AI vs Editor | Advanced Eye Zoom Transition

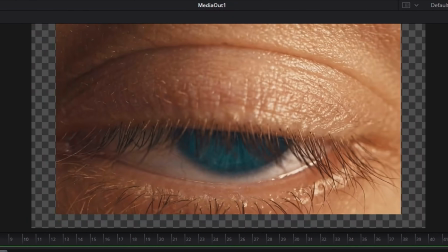[4:11]
I took the footage of the eye and aligned it in 3D space with an image plane.
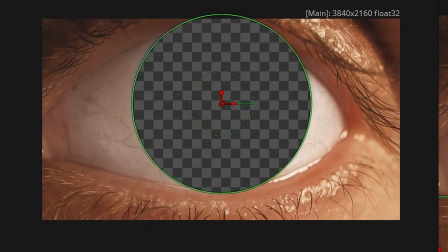[4:15]
I then aligned the tunnel behind it and I masked a circular hole where the tunnel would show through.
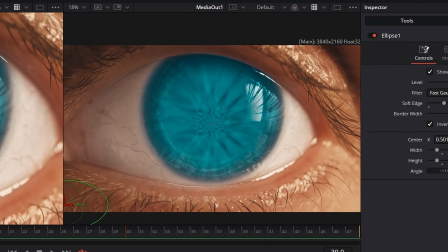[4:20]
I increased the softness by a bunch and suddenly the transition from the real eye to the 3D eye was almost invisible.
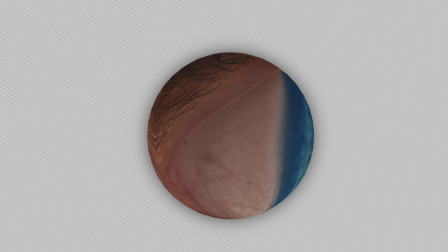[4:27]
But something was still missing. The pupil. Because the biggest thing that sells depth is parallax.
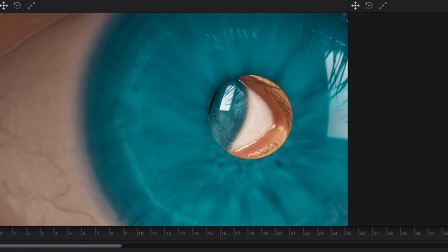[4:34]
So I created a 3D sphere, lined it up with the pupil, and used the real pupil as a texture from the footage.
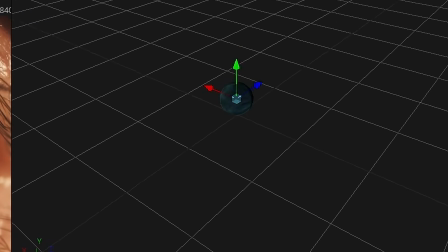[4:41]
Now, when the camera moves, you get actual depth separation and it immediately feels more three dimensional. And at this point, my 3D eye was pretty much fully built. Now, before we get into the 3D camera animation, I just want to point out the obvious. AI is definitely going to be a whole lot faster than me when it comes to building this effect. And we'll talk about that more later. But because of that, I've been on the hunt recently to try find workflows and shortcuts to really increase my editing speed so that I can have some of my time back. And one thing that genuinely helped me with that was a class I took on Skillshare called Edit Faster in DaVinci Resolve, a YouTube Workflow for Creators. Now, what I really liked about this class on Skillshare is that it's not designed for YouTube, meaning that the pace is a whole lot more relaxed and I can actually absorb the information in the teaching class because on Skillshare, they don't need to worry about YouTube retention and drop offs and all that. It's just a class focused on teaching. And because of that, the pace is a whole more approachable and it's a whole lot more informative than anything else I can find on YouTube. There were a bunch of color grading workflow tips that have already changed how I approach projects, especially around staying organized and not overworking shots. It has shaved off time off of my edits and it's something that I'll be using in the long term. And with all that being said, if you don't know what Skillshare is,
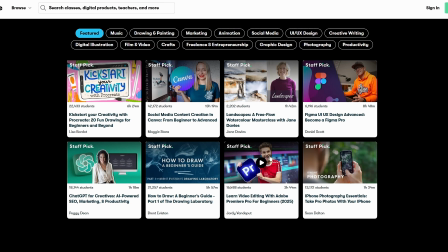[5:58]
Skillshare is a platform that has creative classes taught by world-class professionals that are creatives, entrepreneurs, editors, designers, you name it. And everything is designed so that you can actually learn at your own pace and develop real skills.
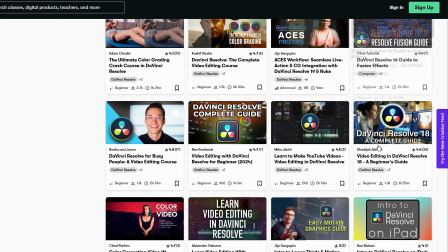[6:10]
So if you're editing in DaVinci Resolve and trying to stay competitive in a world where AI keeps getting faster and faster, then this is honestly a great place to sharpen your workflow. And here's their offer. The first 500 people to use the link down below in the description or scan the QR code will get a one month free trial of Skillshare plus 20% off their first payment so jump in take a class and see if it works for you all right let's get into this camera animation
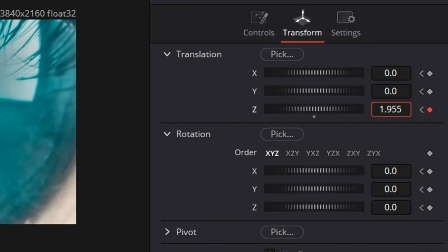[6:37]
and this part took a lot of trial and error now i'm not a 3d animator but with some tweaking i got the motion that felt right
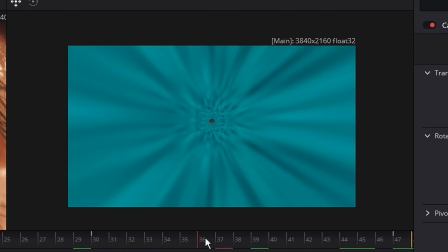[6:46]
the camera starts just outside the eye moves just below the pupil and then exits out of the back of the tunnel and the motion eases in super
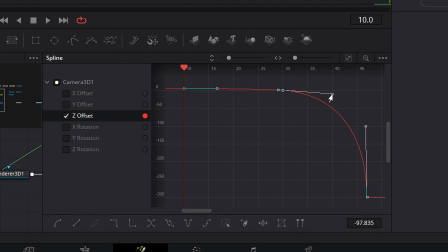[6:54]
smoothly and then exits the tunnel really really fast and the speed change is what gives this transition a whole lot of energy. Now I have two problems that I need to fix. Obviously the eye starts closed at the start of the footage and right now when it closes
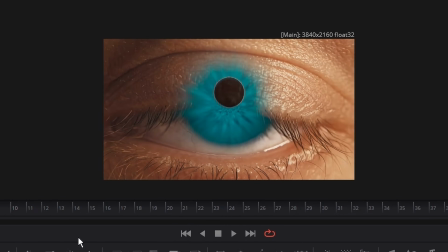[7:08]
the 3D scene is overlaying with that closed eye and it obviously just looks terrible. And secondly when we leave the tunnel it's just sort of a hard cut because there's no feathering and it just exits too abruptly and I really want to integrate that with the next scene. So let's first tackle blending this in with the original footage.
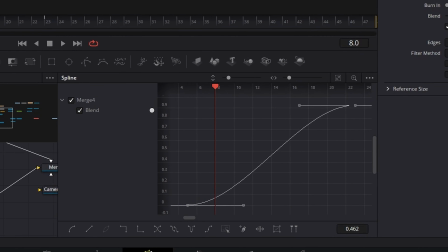[7:25]
So I just used some simple keyframing and some blending to transition from the real footage to the eye footage.
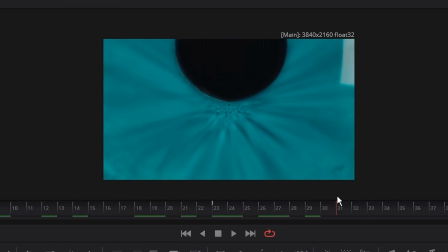[7:31]
But I made sure to do that while the camera is zooming in because that just hides that transition a whole lot better. And now let's talk about the end of the transition, the end of the tunnel. Now, the easiest solution that I could think of was just doing a luma fade transition.
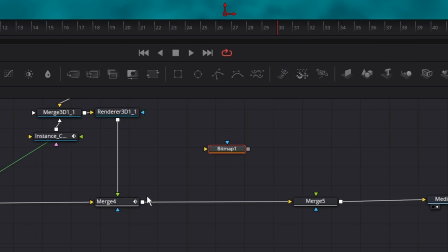[7:45]
So in this case, I grabbed a bitmap node, which might sound intimidating, but it was pretty easy to use.
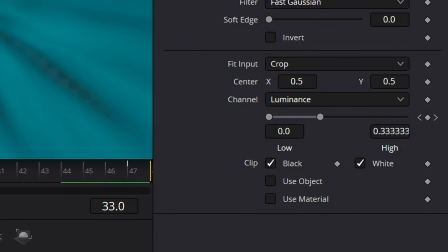[7:51]
I pretty much just used it to fade off the brighter areas first and then the darker areas.
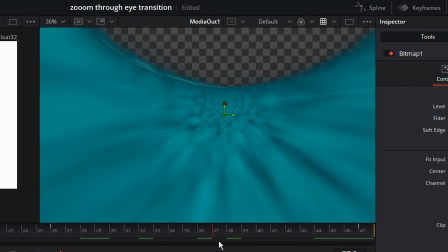[7:56]
That creates these falling trails. And suddenly, the exit feels more intentional instead of just this abrupt ending.
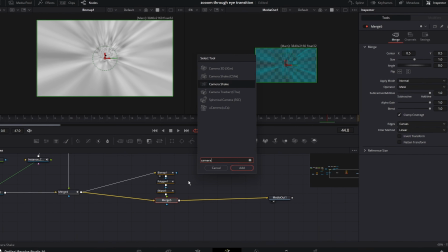[8:03]
Next, I tied it all together with some camera shake and some really good motion blur that you can get from my store.
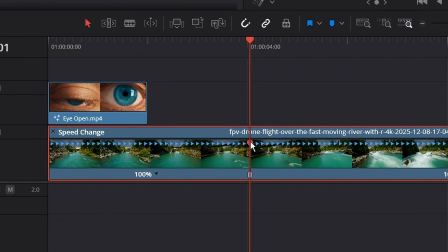[8:09]
Shameless plug right there. And I layered the river clip beneath it. And on the river clip, all I did was a little bit of speed ramping and color matching, and it all came together. And honestly, I'm really happy with how this turned out.